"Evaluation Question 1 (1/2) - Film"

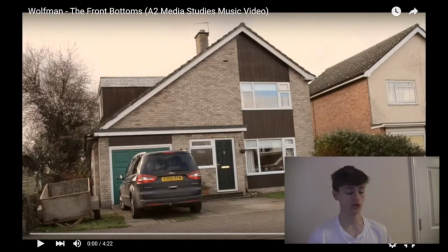Hey guys, it's me James here, ready to talk about my first actually evaluation question, which asks the question about in what ways does your media product use, develop or challenge the conventions of real media products.
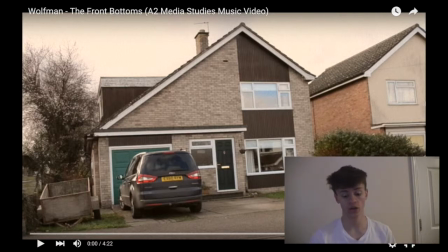So in order to do this particular question, I would need to talk about the conventions of real media products, which basically involve what current people making videos for music videos would use to try and promote or to try and make their film. So firstly, the first convention I use, which has become very,
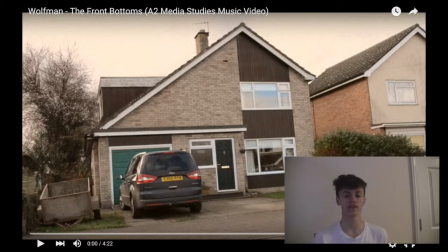very common in short films which are used for media videos, is something which is an introduction. See, an introduction is used in order to try and depict a backstory to what I want to do.
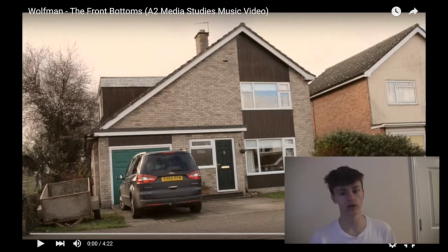So, the short film I'm trying to make, I want to give it a bit of a backstory in order to show that people can understand the rest of the story, and that is why I put an intro into the actual story, because you can see, using an intro, but basically what I'm trying to do here is set the tone.
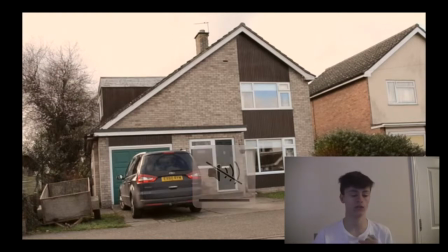It is used by many different other music videos, like it's used in Lady Gaga's Telephone, for example, or Justin Bieber's Where Are You Now.
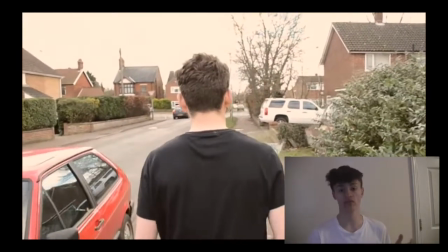It is used all the way across all these sort of general genres, and it is used widely,
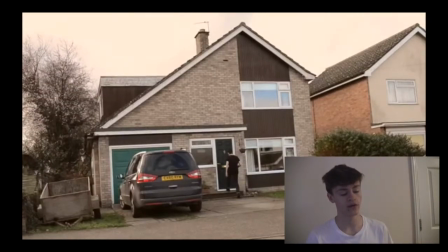and therefore is a way to try and set the tone to the story without starting music and without actually giving too much away.
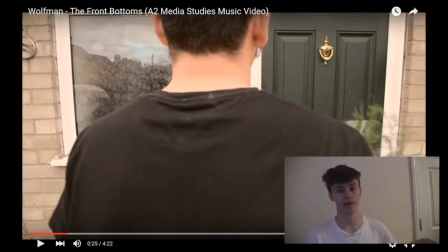So I'll pause it here. First thing I want to say about is the indie style of the film. So, an indie style film is something which would follow the convention, so to speak, but it would also cross them all the time.
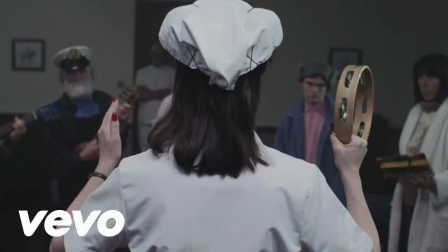Like music videos for indie music, they tend to be quite out of the ordinary, and they tend to be quite different and against conventions,
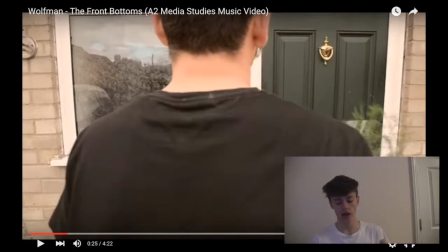and that's why I try to challenge the conventions in order to make something more memorable and interesting. So most indie bands want their music to be heard and want to be listened to, and in order to do that, they want to make something which makes the audience think, or shocks them.
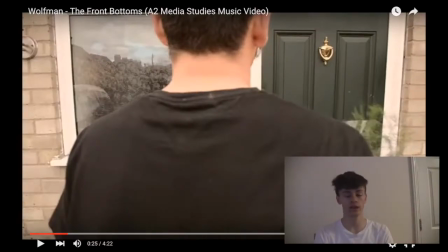They'll do a range of different things to try and get more views for their music. And one way they can do this is by making something which is out of the ordinary and different and goes against the conventions of the time. So you see something here, by making it open with quite a romantic sort of scenario, it follows the general conventions.
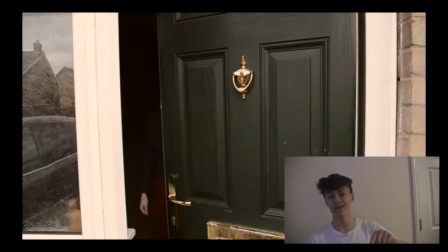But as she opens the door, which she will do in 1 second, Fiona there opens the door and she screams.
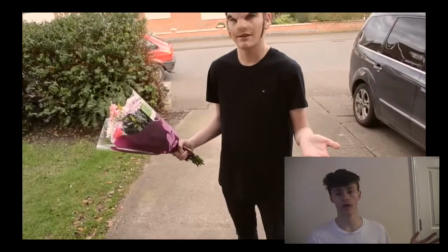And we're like, what the hell's going on?
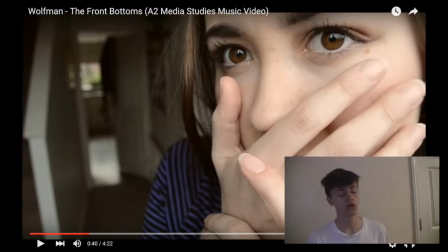Then you realise it is a wolf. So because it's a wolf and it's not a human, it instantly shows that it's not going to be that general, everyday, boy meets girl, they fall in love situation. I want to make something a lot different to that and something which has a bit more bite to it, pardon the pun.
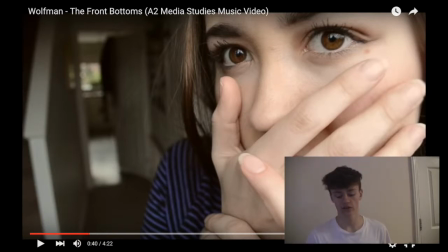I want to make something which is more interesting and more memorable, because that's what an indie sort of band would do. And therefore we start the band, music,
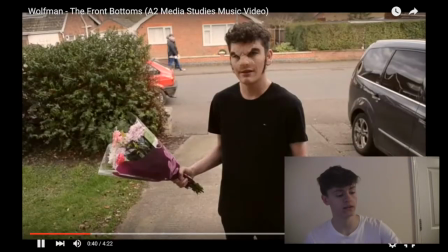yeah. She screams, it's a plot twist. And now also, you can see from this that I'm using prosthetics.
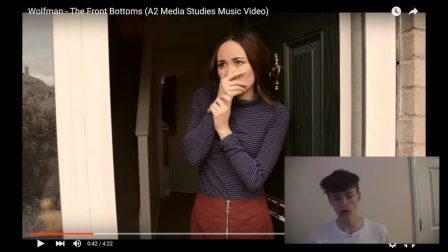Now prosthetics is something used a lot more in current music videos.
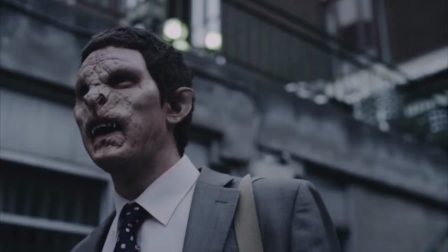We want to try and use prosthetics in, I know Codeline had a good one with prosthetics, so did Fall Out Boy, which did in about 2005 with the antlers.
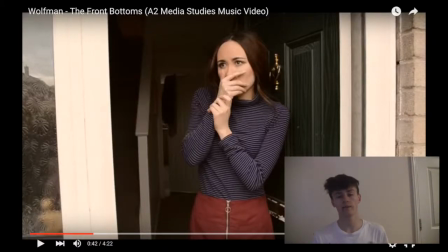Yeah, that is it's becoming more and more popular to use things like prosthetics in music videos. Because it gives the video a bit more flavour, it gives the video something a bit different, and it shows it's a bit more professional than it might look otherwise.
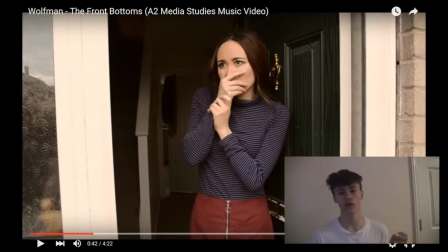So therefore, by using a prosthetic, not only do they make it look more realistic and more obvious it's a wolf, rather than using something like a mask, which I thought would look a bit lame, I wanted to use something which could make the actual video different, make it stand out, and make it more exciting as well. Because a good,
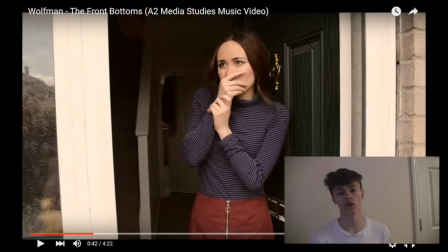realistic looking prosthetic would be far better than any sort of mask or paint or any sort of After Effects job I could do.
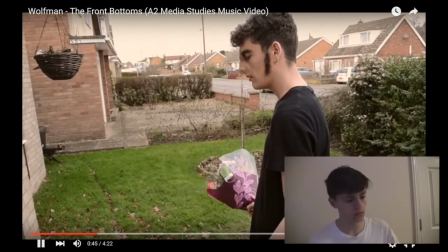So we'll continue the video, and you can see the Wolfman gets turned down,
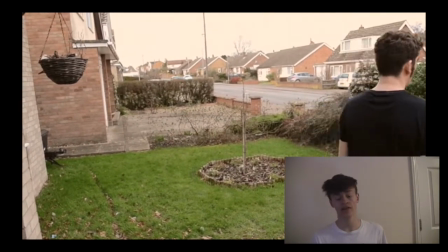which again goes against the conventions, because conventions would say that the boy gets the girl, they go on a date and everything will be lovely.
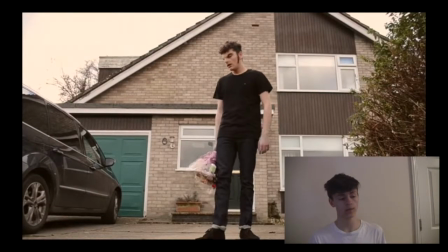And that is why I'm trying to do in this opening, and of course by having an intro, it introduces the character completely.
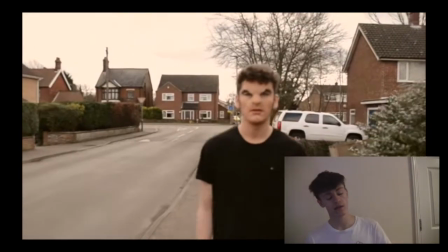And then as the music starts, and we see the Wolfman walking down the road.
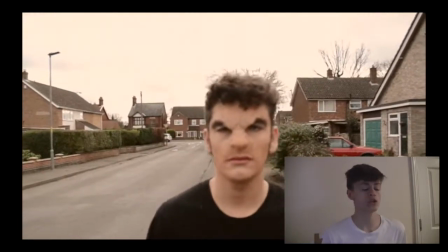And this is where I try to introduce humour into my piece. I want to introduce humour because another very indie sort of style in the boy's action.
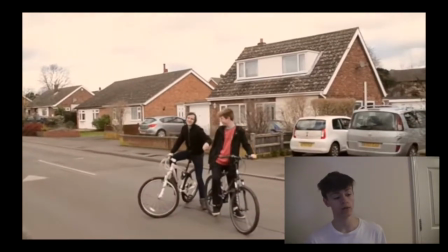You see the boy throws a Coke can, and you also see him doing a sort of gesture at the Wolfman.
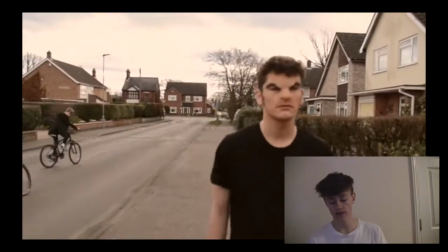And this is rude humour. And rude humour is a very common theme in indie music videos, because it shows meant for more teenage audience.
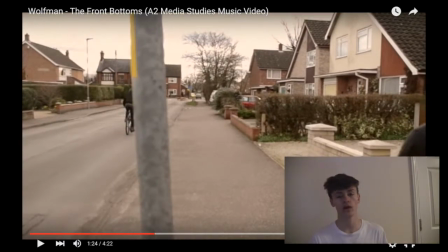And a teenage audience is something that they want to target, and therefore having this little rude humour, it really does highlight and scream out to them. So you see, he makes a sort of gesture, and you see him say a word, but you don't see him say the full words, because I thought it's the sort of thing, therefore, if a young person watches it,
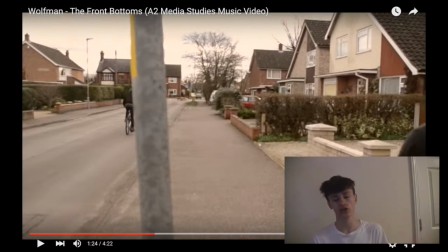they might not understand what it means, but because it's not showing the full word, but it's showing a segment of it, if someone's watching it of, say, teenage years or older, they'll know exactly what's being said without saying the full word there.
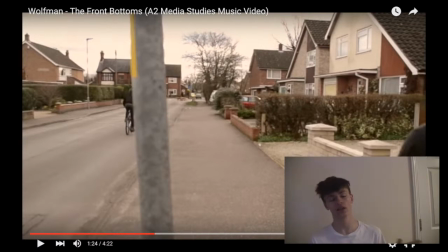So therefore, by doing that, I'm able to, so it's almost like a little side to the audience of the age of what he's saying, rather than showing the whole thing.
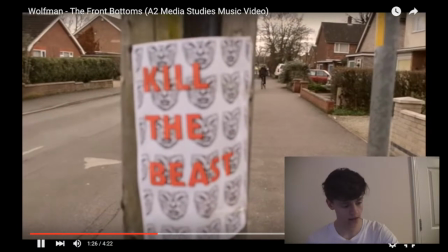And then you see him all bike off, and then we go into what I've used, which is a montage.
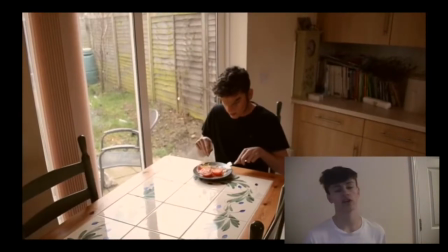See, now montages, I think, are a very clever use of time.
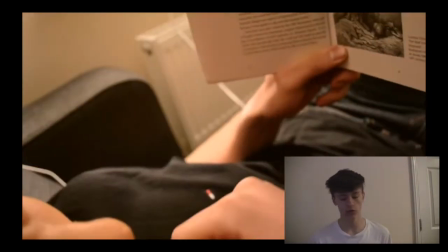They're quite conventional, but they really, really do a good job of portraying that he's living a normal life, but can't because he's a wolf.
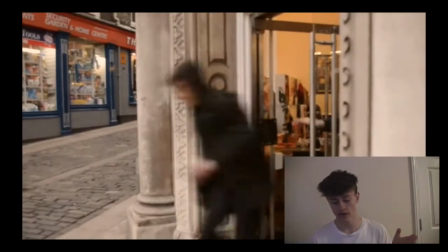See, I used random people. I want to basically show that he is different, but also that he is
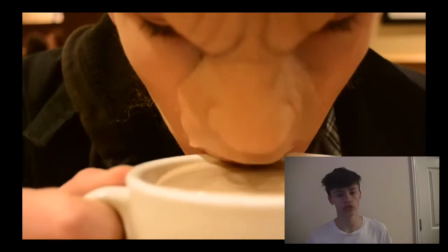a wolf. So basically, by doing this, by having a range of shots which show shots of doing regular everyday things like trying on clothes, but then showing him being kicked out of
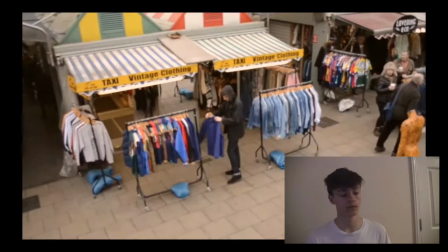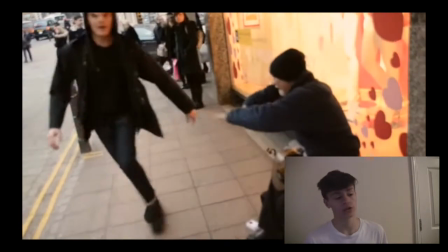shops, being disallowed job interviews through a montage,
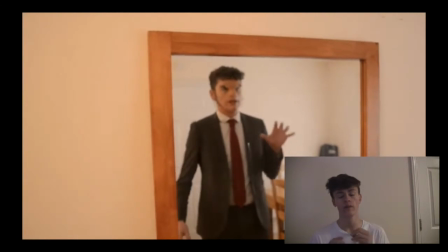I'm really allowed to show that he tried to live a normal life, but it's made simply impossible by the society surrounded by.
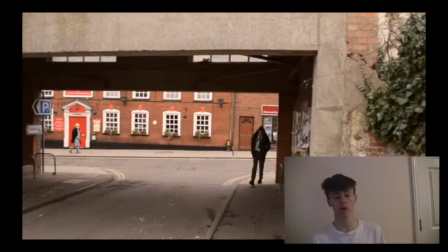Also, by using, you might see a lot of people in here are quite random, like the busker man you saw there, you sort of shooed him away.
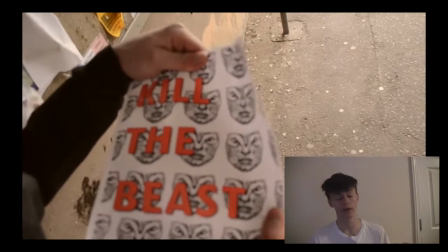That is completely random, almost. We actually discussed to him on the day, and we said, can you please be in our film?
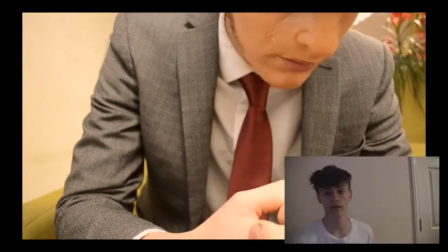And people were actually lovely about it, which was really, really nice to see.
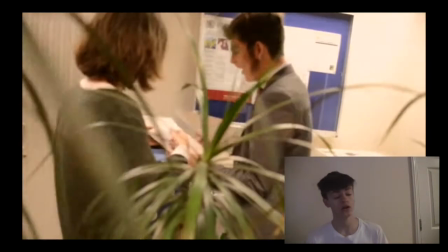People were really, really keen to help him, probably because he looked quite professional, because we had the prosthetic as well, and he was on there, and it looked very good.
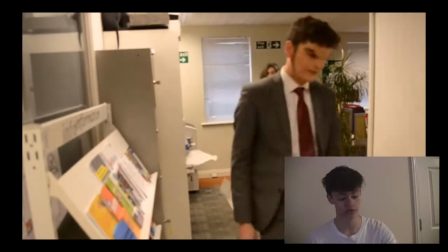And so people were very, very keen to get involved, which was great. Yeah.
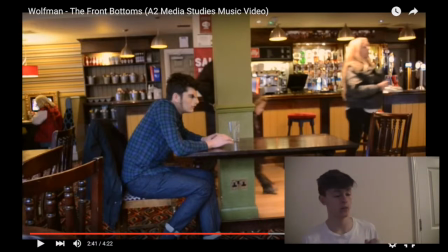So I'll pause it again quickly. One thing I'd also like to say is we also want to link how it talk about prejudice facing our society. A lot of indie bands nowadays would try and make something which means something. They want something to have purpose.
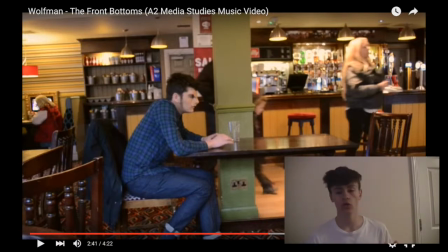Their videos will get more views again if their story has content, if there's actually got a bit of a purpose to the actual story. So therefore, by having a Wolfman, if you replace the wolf with a black member of society, it would cause outrage. But see, I want to leave it being quite light-hearted,
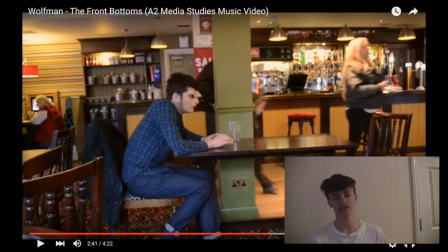and therefore I was able to depict the idea of prejudice in our society, because this Wolfman, he's got nothing wrong with him. He's 50% man, 50% human. The only real thing about him, which is wolfish, is the actual face. It's like a disfigurement. And therefore, by showing this through the piece, it shows this, the only thing different from him, from other people, is his face.
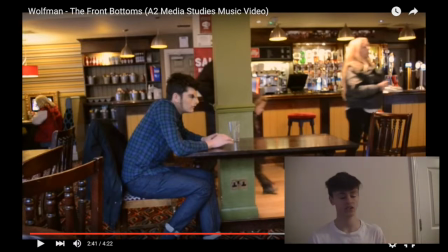His brain, his mind, his thoughts, his feelings are all exactly the same as a normal human being. And this is what was really interesting about this piece, for my opinion, because I want to try and depict a society where someone's being prejudiced. I want to make people think about that using rhetorical sort of questions and make them think about what they're seeing,
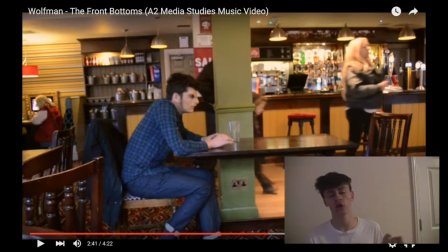but at the same time I want to keep it light and comical and humorous and not let them think, oh my god, this is so serious. I want them to take it with a pinch of salt. I want people to take it lightheartedly, and therefore it's like a very light sort of glimpse into this sort of society.
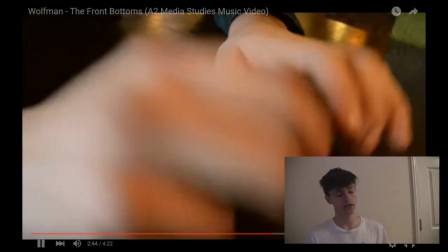And I'll continue it, and you can see here, you see Carl, who's one of the actors we talked to on that. He takes a glass.
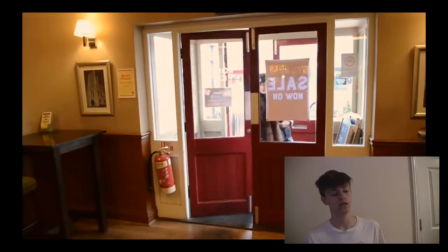Now, many people might think that is just happened by accident, just happened by chance.